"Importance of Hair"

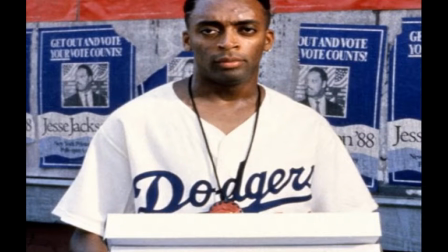0:00 Hi everyone, this is Madeline and Holly,
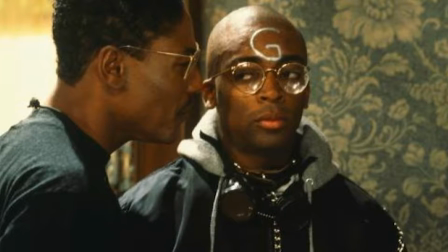0:03 and in today's video we'll be talking about the history of African American hair through the lens of four films directed by the auteur Spike Lee.
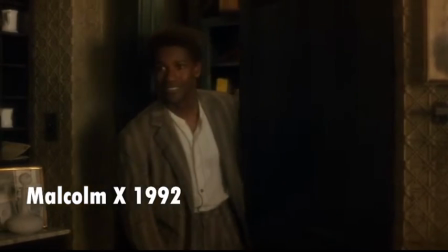0:12 Number one, Malcolm X. This is Spike Lee's most well-acclaimed biopic,
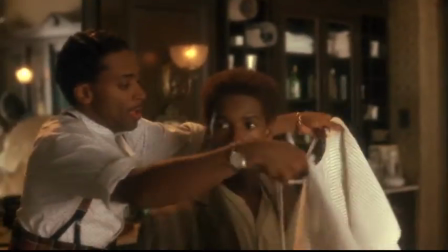0:19 starring Denzel Washington as Malcolm X. The film covers Malcolm's life as a con man and after he converges to Islam,
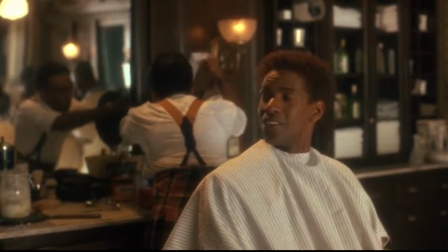0:26 which is set during the Civil Rights Movement.
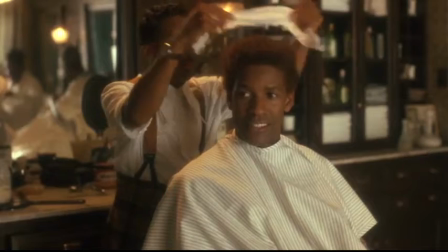0:29 The film starts out with the critical scene of Malcolm getting his hair conked by Shorty, Spike Lee himself.
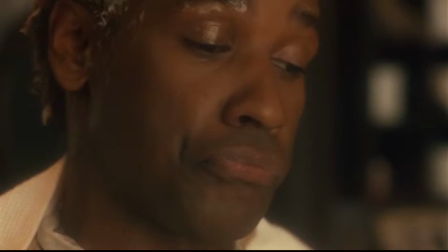0:36 Shorty goes on to say, Hold on. I'm holding, but it's heating.
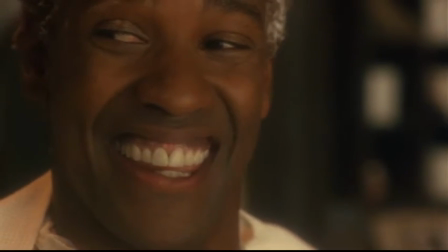0:41 Gotta make it straight. Well, alright.
The conking in the barbershop allows the audience to know that being white is the most important attribute Malcolm wants to showcase.
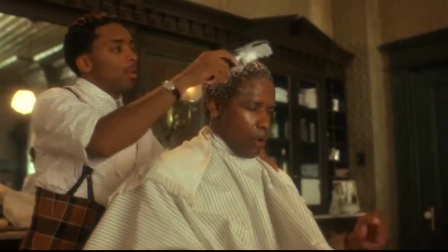0:50 Spike Lee shows Malcolm getting his hair conked because his
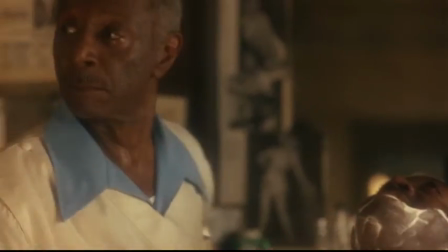0:54 hair was and still is a defining trademark of African American culture.
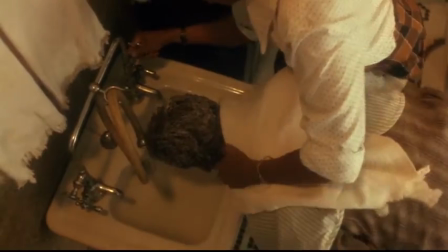0:59 Malcolm was willing to display a physical difference in how he wanted to be judged compared to other African Americans at this time.
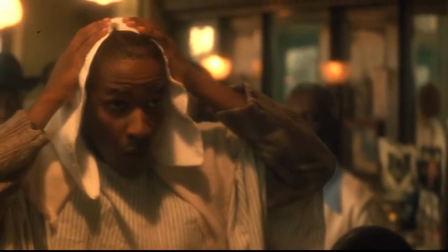1:09 Malcolm used his conked hair to help disassociate himself from his African American heritage even after his mother,
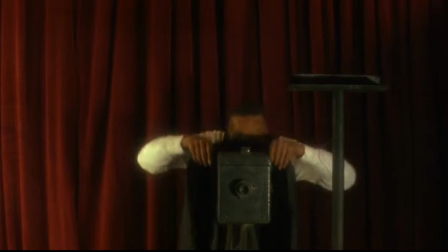1:17 who was a mix of white and black, married a darker African-American to keep the heritage and skin color in the family.
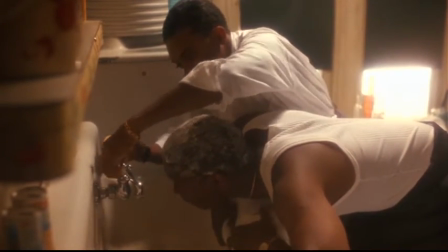1:25 This dissociation of African-American culture that had originally kept them unique to the rest of society was extremely painful.
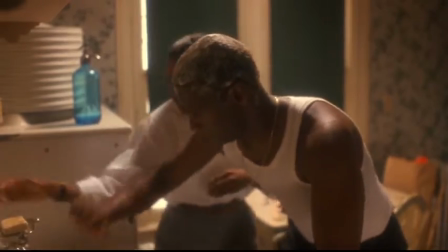1:34 Straightened hair requires pressure and heat, and like straightening,
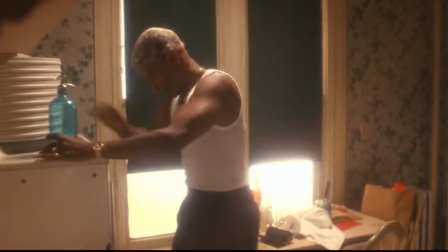1:38 heat from harsh chemicals causes a burning sensation that eventually straightens and lightens one's hair.
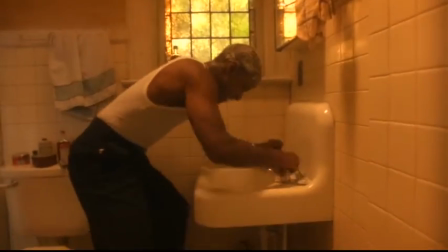1:45 Conking or relaxers are said to have been around since the 1800s.
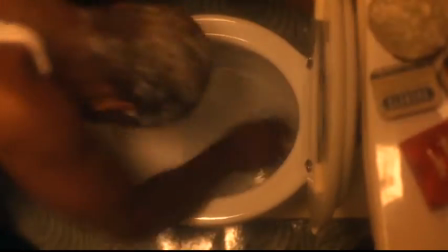1:50 That person goes through excruciating pain to look a little different because they aren't able to change their skin color.
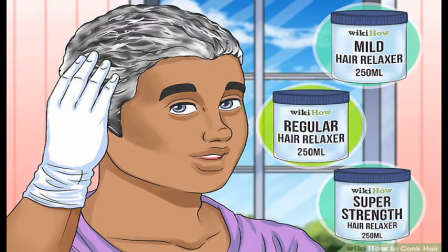1:57 They do the next best thing to change the color of their hair and de-nappify it.
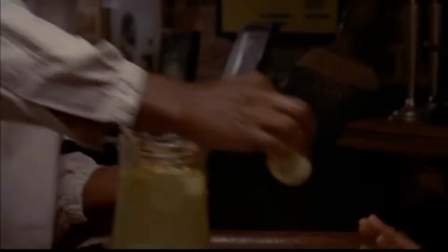2:06 Spike Lee's 1994 film Crooklyn is known for being a biopic of Lee's childhood. however he never claims that to be true.
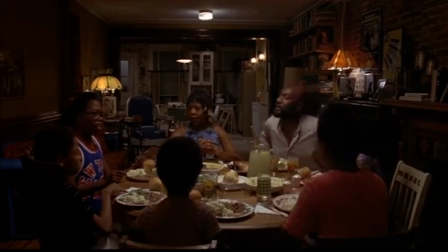2:14 The film centers around a young girl named Troy and her relationship with her family while living in Brooklyn New York in 1973.
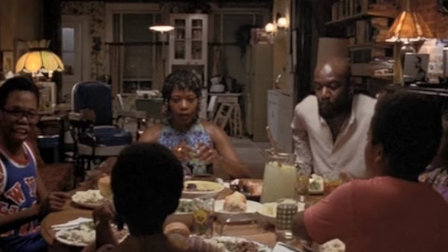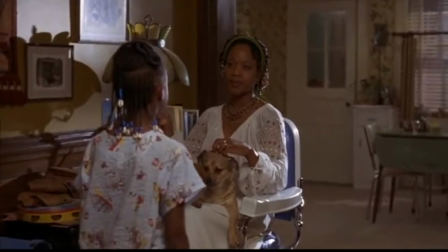2:27 Troy and her mother's relationship specifically is noticed through how they style their hair in a similar fashion.
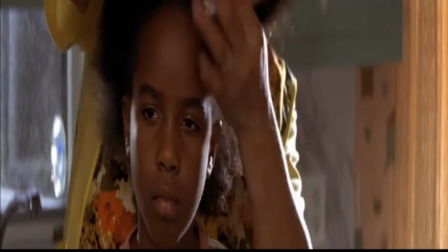2:34 However, Troy's braids are seen as childish by her aunt. The most significant part about Troy's hair is when Aung Song takes notice of it.
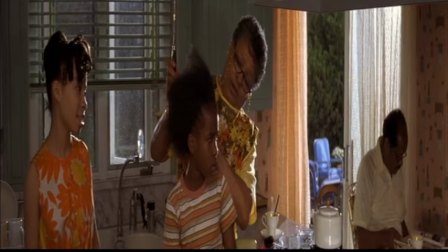2:43 Ow! Now, don't tell me you've got the nerve to be tender-headed with these naps.
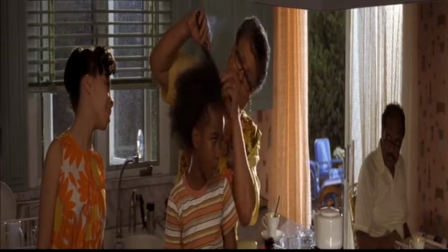2:50 What's those things you and your mother had? Beads and braids. Beads and braids.
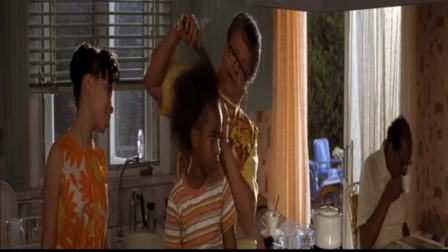2:56 Lord have mercy.
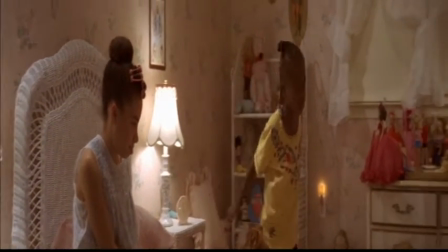2:58 According to S. Craig Watkins, edited by Paula Massoud, Aung Song's observation suggests her class pretensions in her assessment of the young girl's appearance.
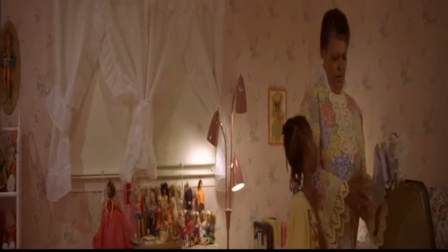3:08 Aung Song wanted to live her life in a more high-class fashion,
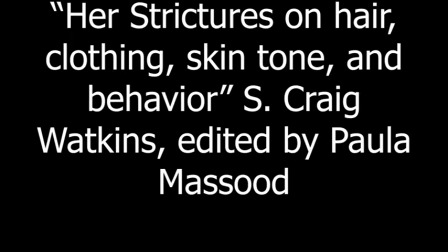3:11 and her way of seeing who is at her level is by her strictures on hair, clothing, skin tone, and behavior.
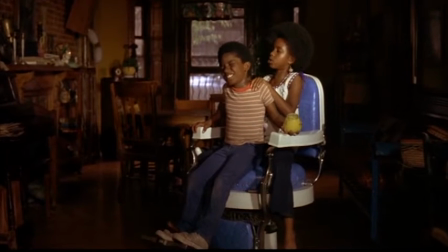3:18 How Troy styled her hair wasn't good enough for Aung Song's standards, so that is why she took them out.
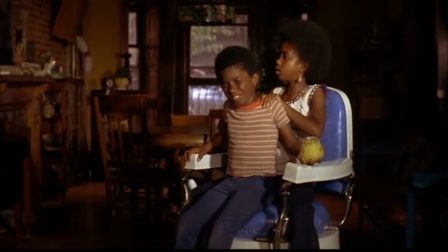3:24 African Americans used beads and or other types of ornamenting in their braids.
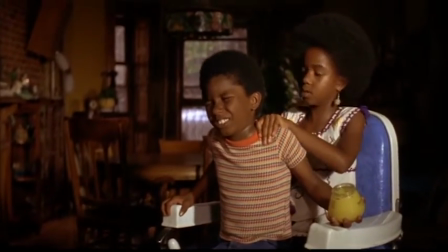3:28 However, like Troy, it wasn't an acceptable style and again not seen as mature enough for the workplace.
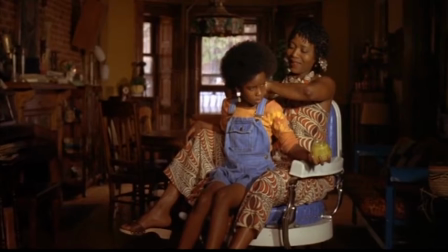3:35 This was a problem for many African Americans because this meant that a part of their culture was not allowed to be seen and shown to others,
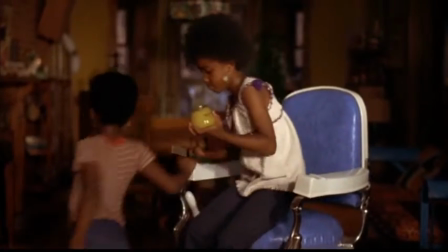3:42 which in turn made them assimilate to the white culture. These African American women were striving to be unique and that is why they got their hair braided,
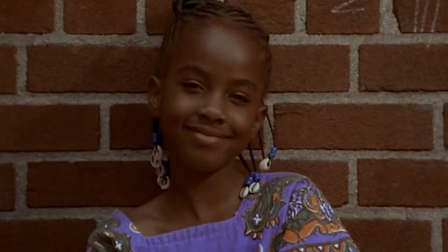3:51 except they ended up taking them out at a later age to get the job and status they want, which does not include braided hair.
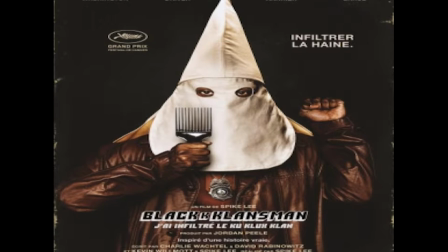3:59 Number three, Black Klansman. This is Spike Lee's latest film, which was awarded for Best Adapted Screenplay at the Oscars this year.
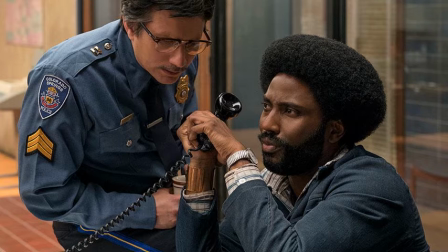4:08 This film is about a black police officer in the 70s who infiltrates the KKK.
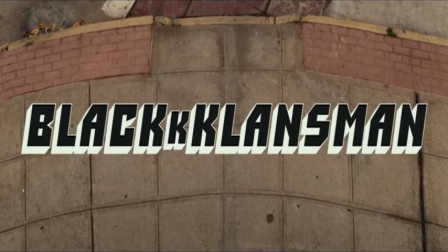4:14 The first scene captures a high-angle shot of Ron Stallworth fixing his afro as he goes in for his interview at the police department.
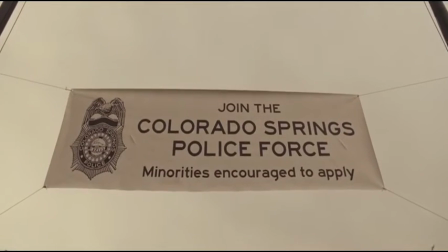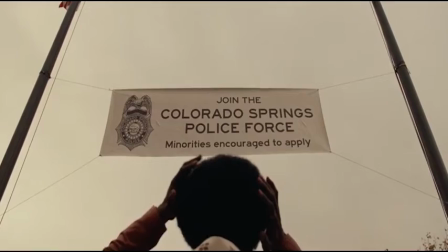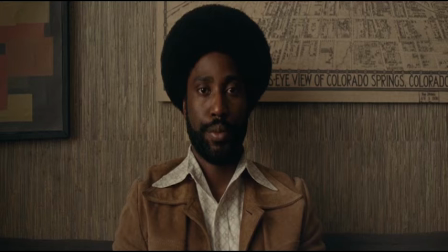4:35 What this shows is that his confidence comes from his hairstyle, his natural fro.
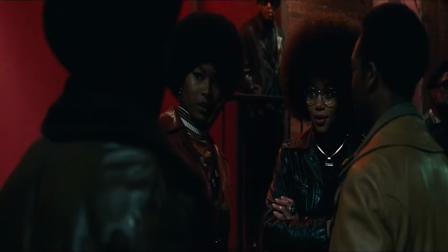4:41 The Afro, which is not usually seen on women, is represented by Patrice, who styles her hair in memory of coffee.
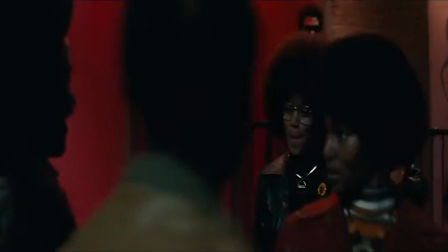4:48 She is one of Lee's best-respected female characters, and it fits her character that she has a large Afro hairdo.
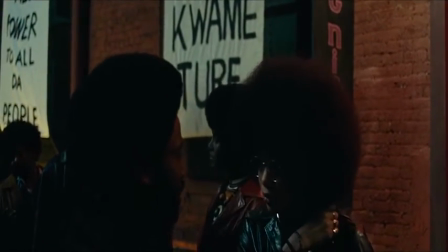4:56 The hairstylist for Black Klansman, Lawanda Pierre,
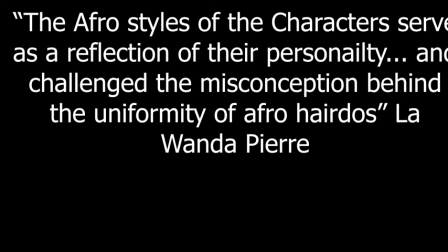5:00 states she makes the Afro styles of the characters serve as a reflection of their personality and challenged the misconception behind the uniformity of Afro hairdos.
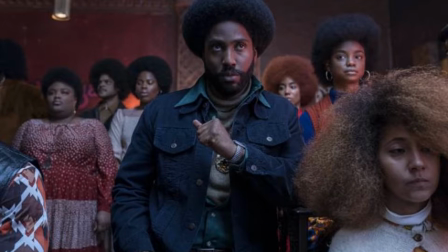5:11 That is why each character has a different style of Afro.
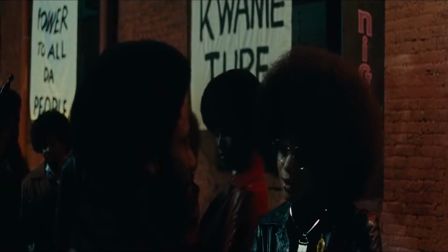5:16 Historically, the Afro has been critiqued and judged as it is unlike any other hairstyle that white people can have.
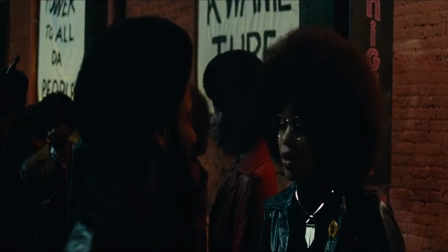5:23 The Afro showcases the nappy hair by combing and fluffing it out, which then makes it taller and voluminous.
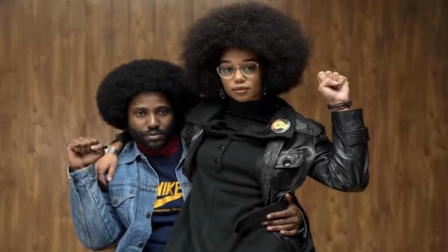5:31 Culturally, the Afro indicates a person's African heritage by having their unique nappy hair shown in the most natural form.
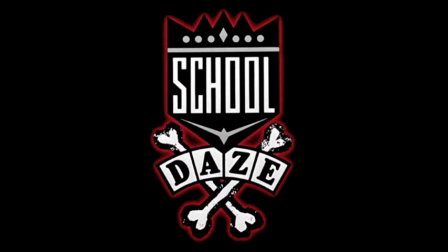5:39 Number four, School Days. In Spike Lee's long-awaited follow-up of his first film, She's Gotta Have It,
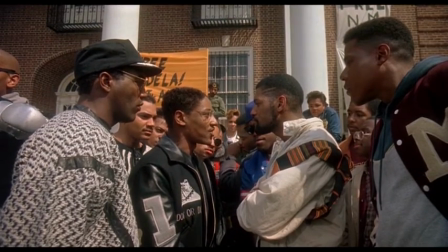5:47 1988 film School Days centers around intraracial differences between different college fraternities and sororities.
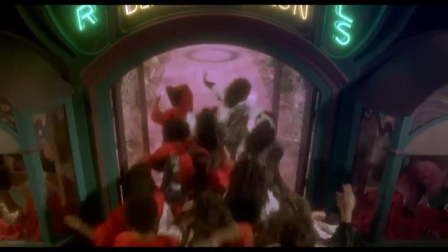5:54 The seemingly out-of-place musical number in the film that has the most intricate set design uses the main conflict of intraracial differences,
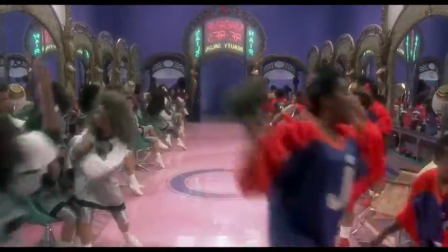6:03 but describes that conflict by using hair as the center symbol. The girls sing about hair in a song called Good and Bad Hair.
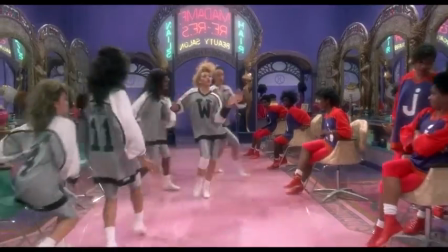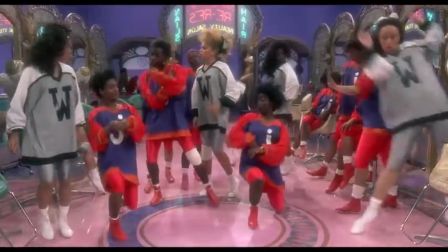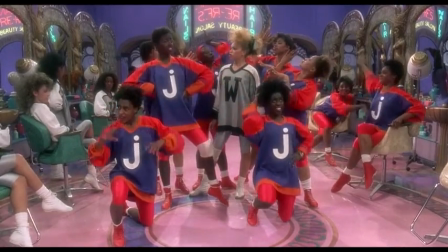6:24 Cause you got so much grease up there, dear is that a weed that you wear.
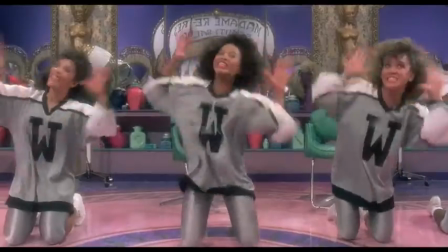6:29 You're just a jigaboo, trying to find something to do.
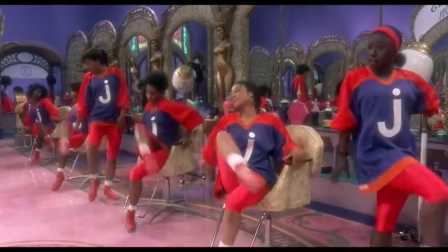6:34 Well, you're a wannabe, a wannabe better than me.
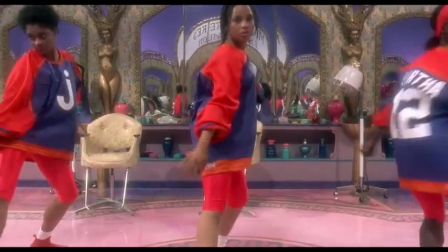6:39 Throughout the musical number, the women call each other jigaboos and wannabes.
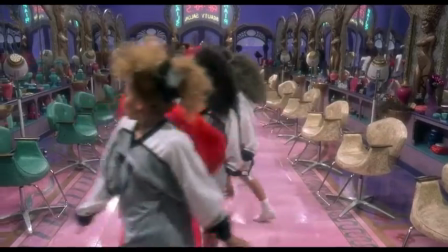6:43 The name jigaboos meant to insult nappy hair, a prominent African feature.
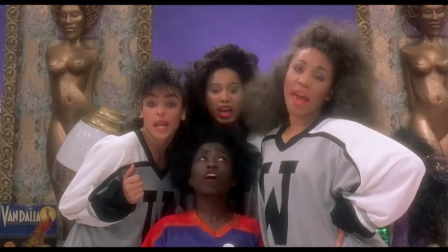6:49 The name wannabes meant to insult their lack of representation of black heritage.
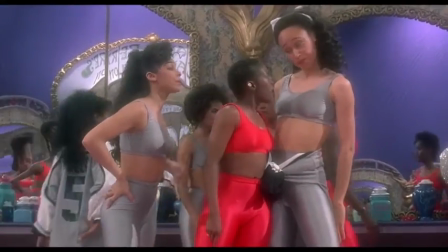6:53 Don't you ever worry about that, cause I don't mind being black.
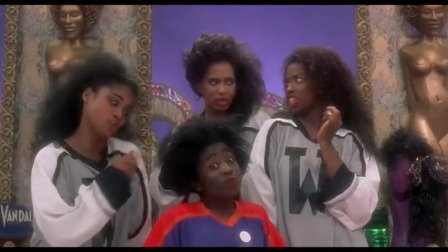6:58 Because most of these students are first generation college students, representing their community is important.
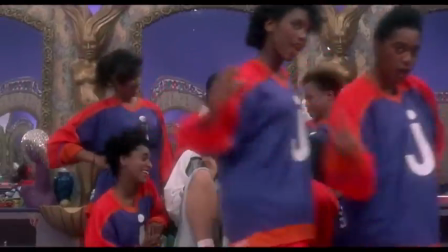7:04 And to stray from that by changing their hair and straightening it is a sign of betrayal.
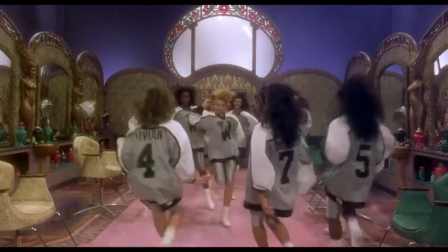7:09 Having a more white or European look to them allowed black women to get treated better in history, which is why that speaks to the betrayal.
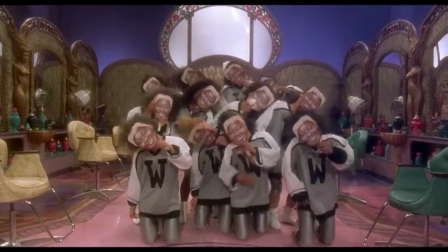7:18 Like in school days when the wannabes straighten their hair to get the guys, it is not uncommon for straightened hair to be more acceptable in a more professional job setting.
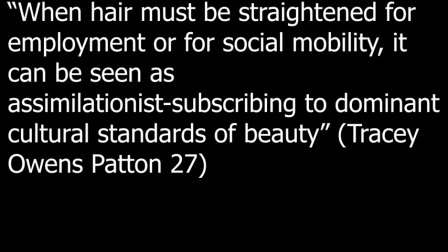7:27 For example, when hair must be straightened for employment or for social mobility, it can be seen as assimilationists subscribing to dominant cultural standards of beauty.
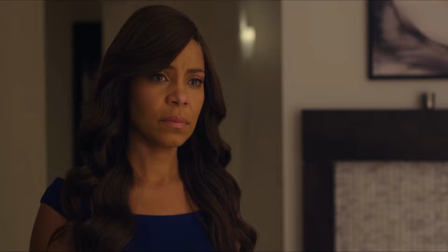7:37 The women are dissimulating themselves from their black heritage to look more professional.
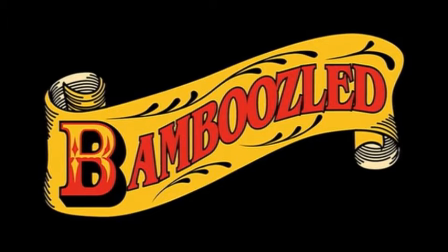7:43 Our honorable mention for this video is Bamboozled.
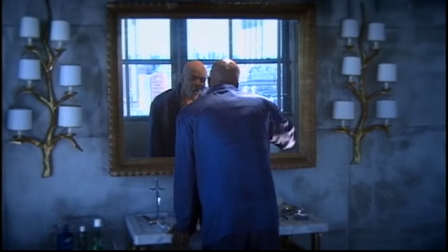7:46 Spike Lee's 2000 film centers around a man named Pierre Delacroix who writes a satirical blackface comedy for television,
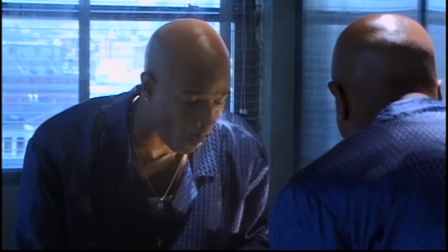7:55 and it becomes an instant hit among white audiences. The first scene shows Delacroix shaving his head.
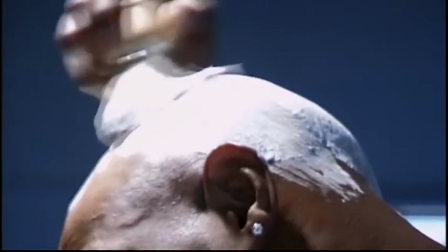8:03 For any race, hair is a defining feature for any human and symbol of who that person is.
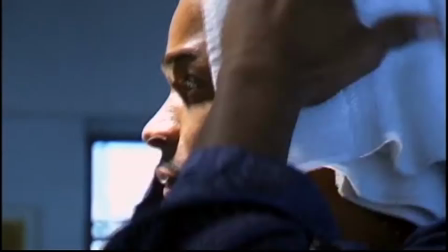8:10 Thus, having a shaved head is like shaving a part of your culture or who you are away.